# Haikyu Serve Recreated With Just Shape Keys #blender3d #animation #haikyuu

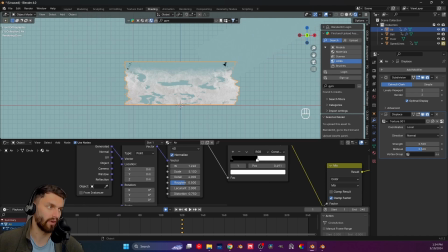2728s
Again, we cannot show this all the time, right? So the air will actually have to be, unrendered for most of the time, at least until the frame 120, but I'm actually going to let it show just before.
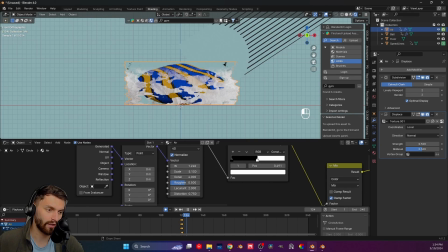2746s
So just before hitting the floor, the air will show up, and then until frame 140, I will actually do some magic with it, which is, again, play with the location of our noise here. So insert a keyframe here,
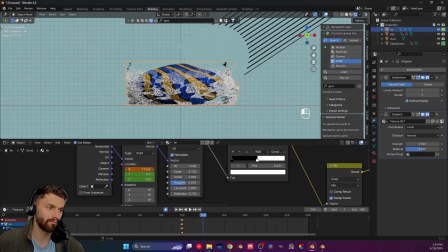2763s
and at frame 140, go with this kind of crazy, actually, let's put it to 5. So we can actually see the movement. That actually might be a little too much, so let's put it to like 1.
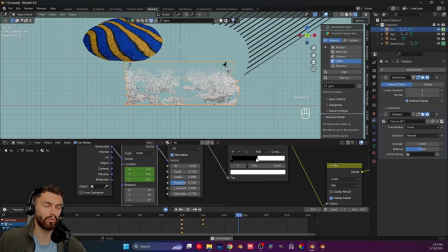2783s
Let's see how this will do. And then the ball will just go on its way, and it's gonna be fine.
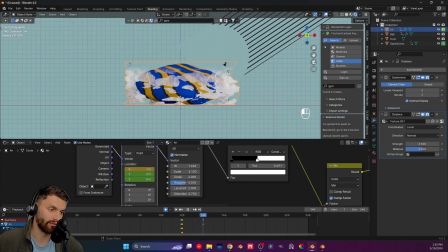2790s
And after frame 140, at 141, we will actually not be able to see it ever again.
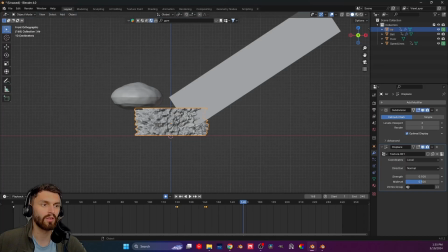2800s
So this will have to go. Now, I have all this.
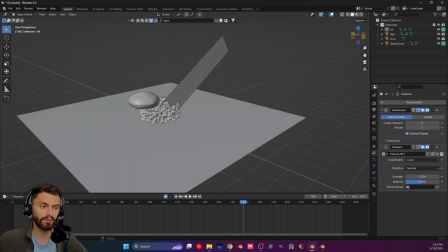2807s
There's maybe one more thing we have to do, which is, well, first of all, the camera, but also the floor.
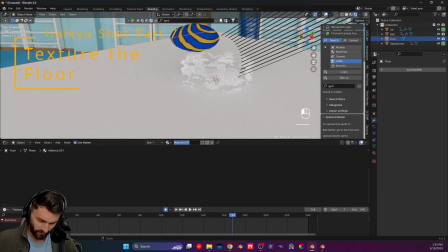2816s
We did not touch the floor yet. So let's actually create a material for the floor. This will be with a principal BSDF as well. Or actually, no, we'll use the Toon.
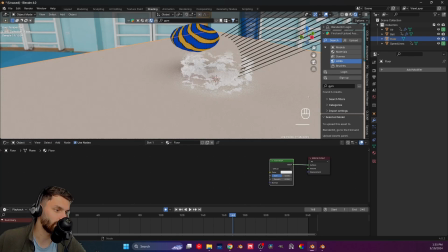2828s
You know what? I like the Toon BSDF a lot. So use that. Use a brick texture.
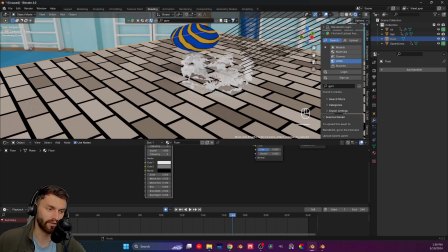2835s
And yes, there's a brick texture in Blender for, well, bricks, but also for some other stuff.
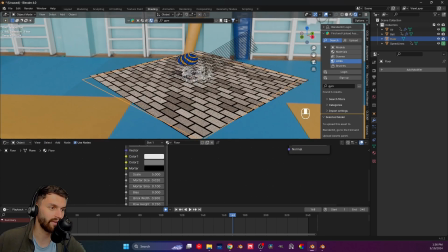2840s
And you will see it now what.
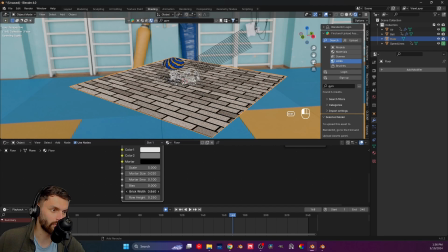2843s
Let's actually change the width, so it actually looks a little more like, gym floor.
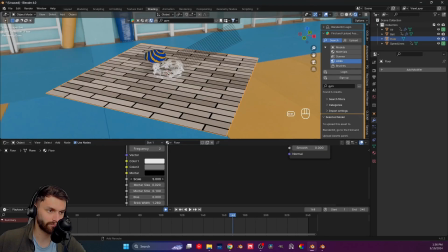2851s
And that looks pretty good to me. Play a little bit maybe with the scale. So like a 7 should work for me here. And then, of course, let's color it.
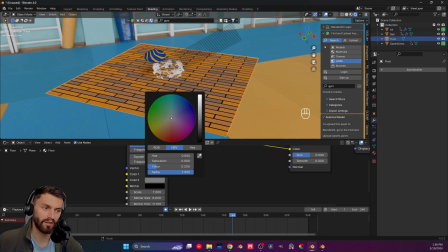2863s
Being an anime, everything will be a little bit, very colorful. Let's make this kind of the same color and just make some a little darker, right?
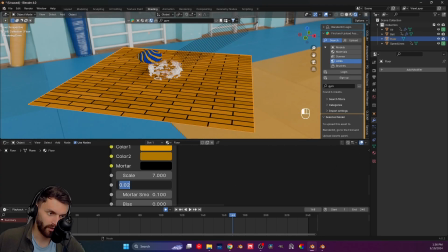2875s
So that it does have a little bit of a division there. And here, 0.005 worked really good for me.
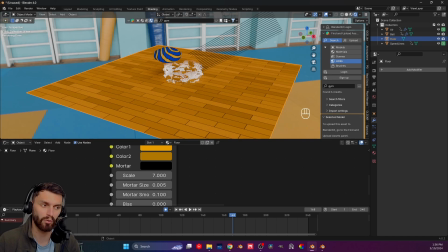2882s
Make the distance between these blanks actually very small, but it looks pretty interesting.
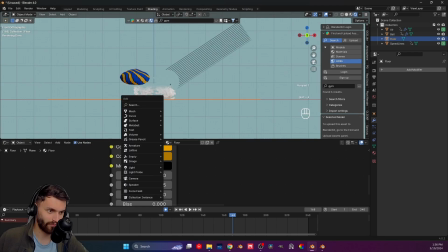2889s
And now, of course, save again. And let's introduce also an images planes.
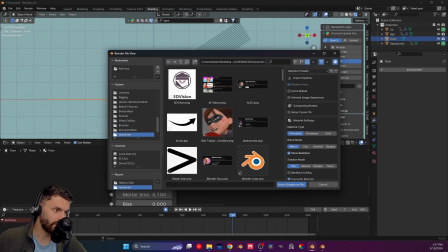2897s
And actually, the reason we need it is
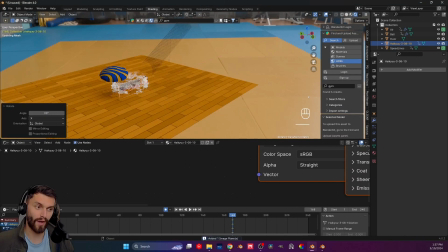2902s
to have a background crowd, because otherwise it kind of looks weird.
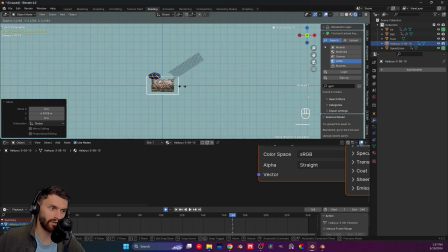2908s
Like, who are we playing for? No one. And we will have it right here.
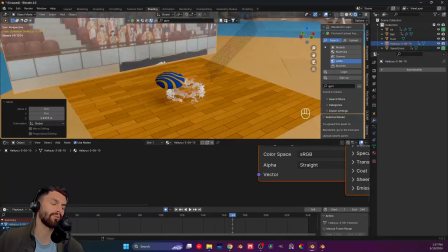2915s
But here are two things that I want to show you, and this is why I wanted to do it this way. First things first.
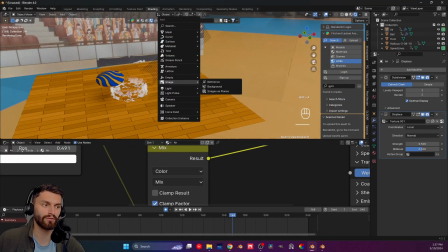2922s
I will have one thing that I will want to do.
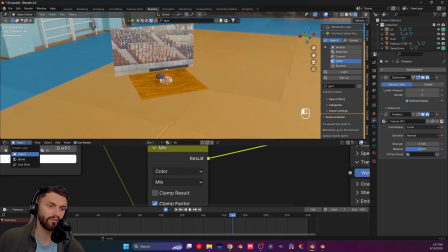2928s
So first, in shader editor, change from object to world. And here you can see the HDRI that we have right now, the one from Blender Kit with the gym.
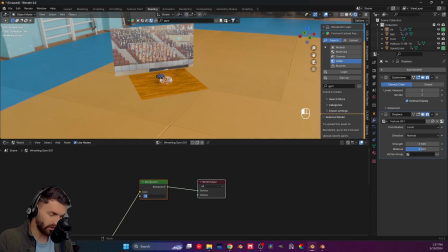2939s
And here is the strength, and I'm actually going to set this to a 0.5.
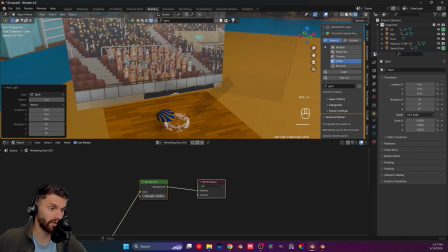2944s
And the reason for it is because I want to add a light, a spotlight to be more precise, right above the ball here.
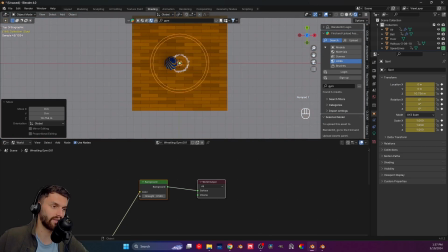2952s
But actually I'm going to set it a little bit on the side. So G, Shift, Z, and move it kinda there.
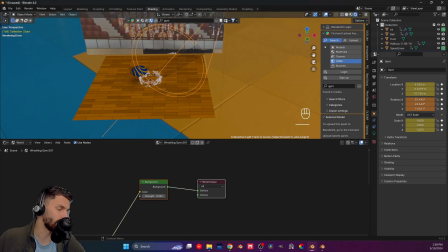2964s
Then put it right towards the ball. And actually, let's see. So first things first, we want this light to be pretty sharp.